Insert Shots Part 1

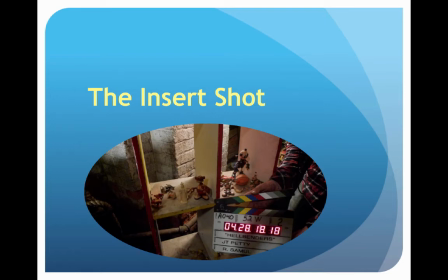[0:00]
This week we're going to talk about how props fit into the picture. But first, let's re-examine the shot list and how shot composition works in film.
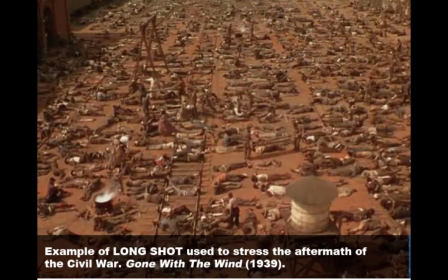[0:13]
During the first years of film, the most common type of shot was the long shot.
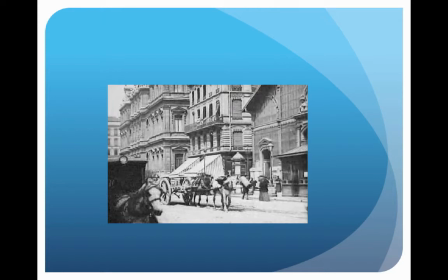[0:18]
Back in the 19th century, when film was still young, there were no filmmakers, there were only camera operators. These operators were interested in scenery because that's what the audience wanted, to be transported to different locales.
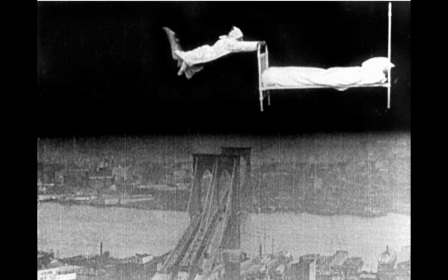[0:32]
The camera was traveling to distant countries and capturing exotic images around the globe.
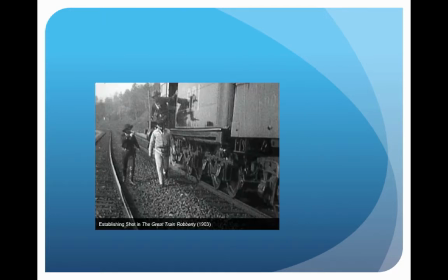[0:40]
Close-ups were rare. When the first filmmakers decided to record scripted stories, establishing shots became common. They were preferred because the camera would record scenes with a similar vantage point as theater audiences would have.
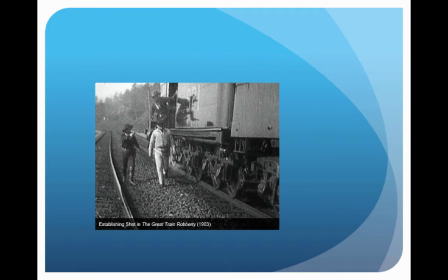[0:54]
In that time, the film grammar, which incorporates, among other things, editing and shot variety, hadn't been developed.
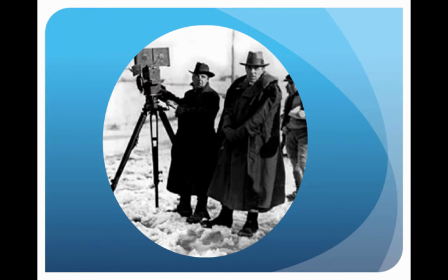[1:01]
It wasn't until D.W. Griffith came along that medium shots, close-ups, and insert shots were comprehended and used effectively.
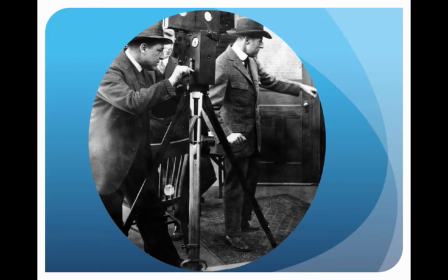[1:09]
D.W. Griffith changed the game because his films abound with shot variety. He knew the purposes of the different shot sizes. A fundamental part of visual storytelling is variety. If your entire video consists of one single shot, it's going to be hard to keep the audience engaged for the duration of the story.
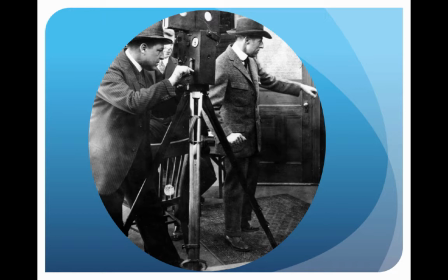[1:26]
That's why in most videos and movies there are a variety of shots or compositions that are used to enhance the storytelling.
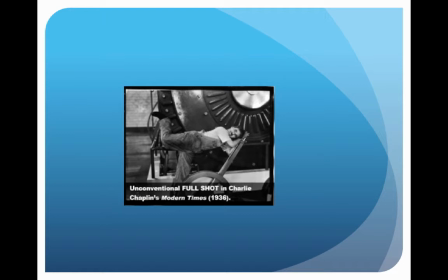[1:33]
A full shot displays the character from head to toe without showing much of his surroundings. These shots were very popular in the beginning of cinema before filmmakers had understood the power of medium shots and close-ups. A full shot distances the character from the viewer both physically and psychologically.
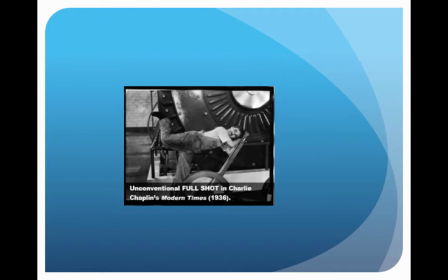[1:49]
They carry less emotional weight, and therefore they are not the best choices during emotive scenes. Whenever the director wants to convey someone's anger, fear, or joy, close-ups are way more effective.
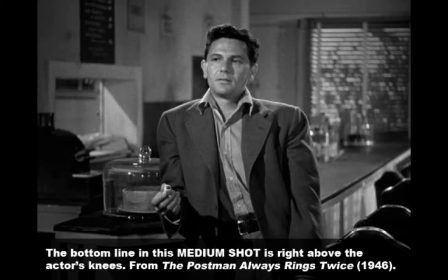[2:02]
Medium shots are the most common types of shots in the movies. Showing most of the subject's body, medium shots are halfway between long shots and close-ups. However, authors disagree on the definition. While some writers declare that the medium shot shows the character from a little above the knees to the top of his head, others state that medium shots only go as low as a little above the waist.
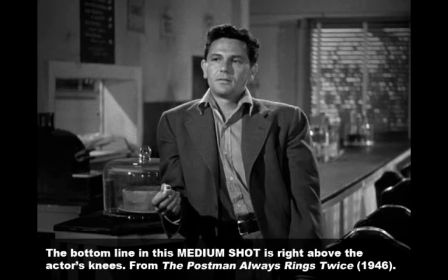[2:21]
Regardless of the debate, general composition rules demand that frame lines shouldn't cut the actors on the joint, so as long as the operators avoid knees, waists, and elbows, the framing shouldn't be a problem. The medium shot also encompasses two other famous shot types: the two shot with two actors facing the same screen direction,
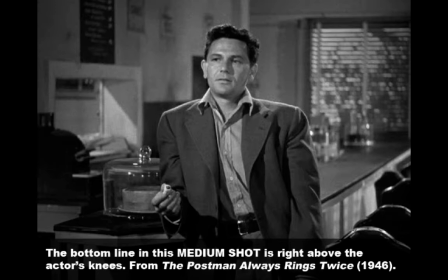[2:39]
and the over the shoulder, showing a conversation in which the actors sit or stand across from each other.
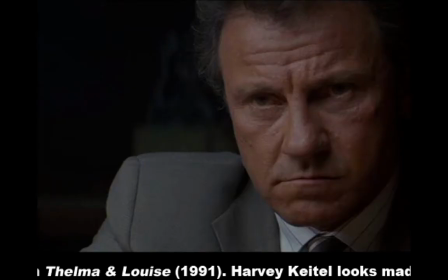[2:45]
In close-up shots, the subject dominates most of the frame, allowing very little observation on the locale of the scene. Close-ups are much more dramatic than long or medium shots. They are preferred when conveying someone's emotion.
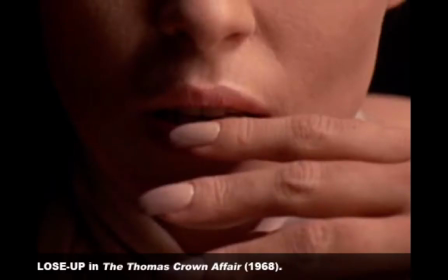[2:57]
Often labeled as the detail shot, extreme close-ups do exactly that, show a small detail of certain relevance that would otherwise be missing in the longer shot. Now, insert shots don't focus on people.
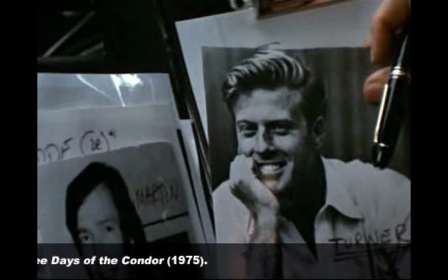[3:10]
They are employed to emphasize a relevant object such as a letter, an envelope with money, or a gun that would otherwise be lost in the grand mise-en-scène.
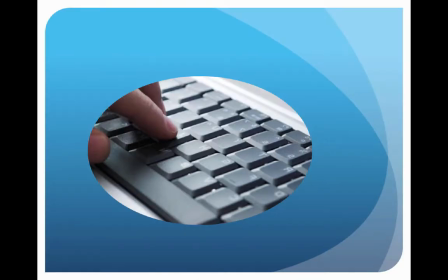[3:19]
Insert shots are tight shots in which objects fill most of the frame.
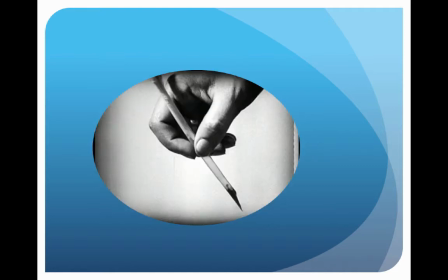[3:23]
Even if inserts don't reveal anything new, they are welcome during the editing phase as they smooth transitions between shots.
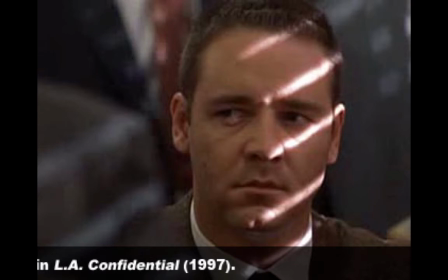[3:33]
Reaction shots are often forgotten in camera persons and by camera people, and inadvertently. But basically, what we're trying to say is they really needed by editors, no matter what the camera operator wants. The editors need them a lot. They comprise most of the time cutaways. These reaction shots, and they're usually, if they're a cutaway,
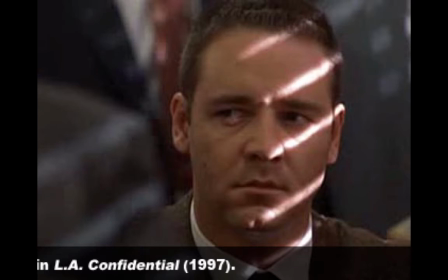[3:52]
usually a close-up of an actor reacting to something like a conversation or a speech, though it can be pretty much anything. Reaction shots are customarily deprived of dialogue, but not always.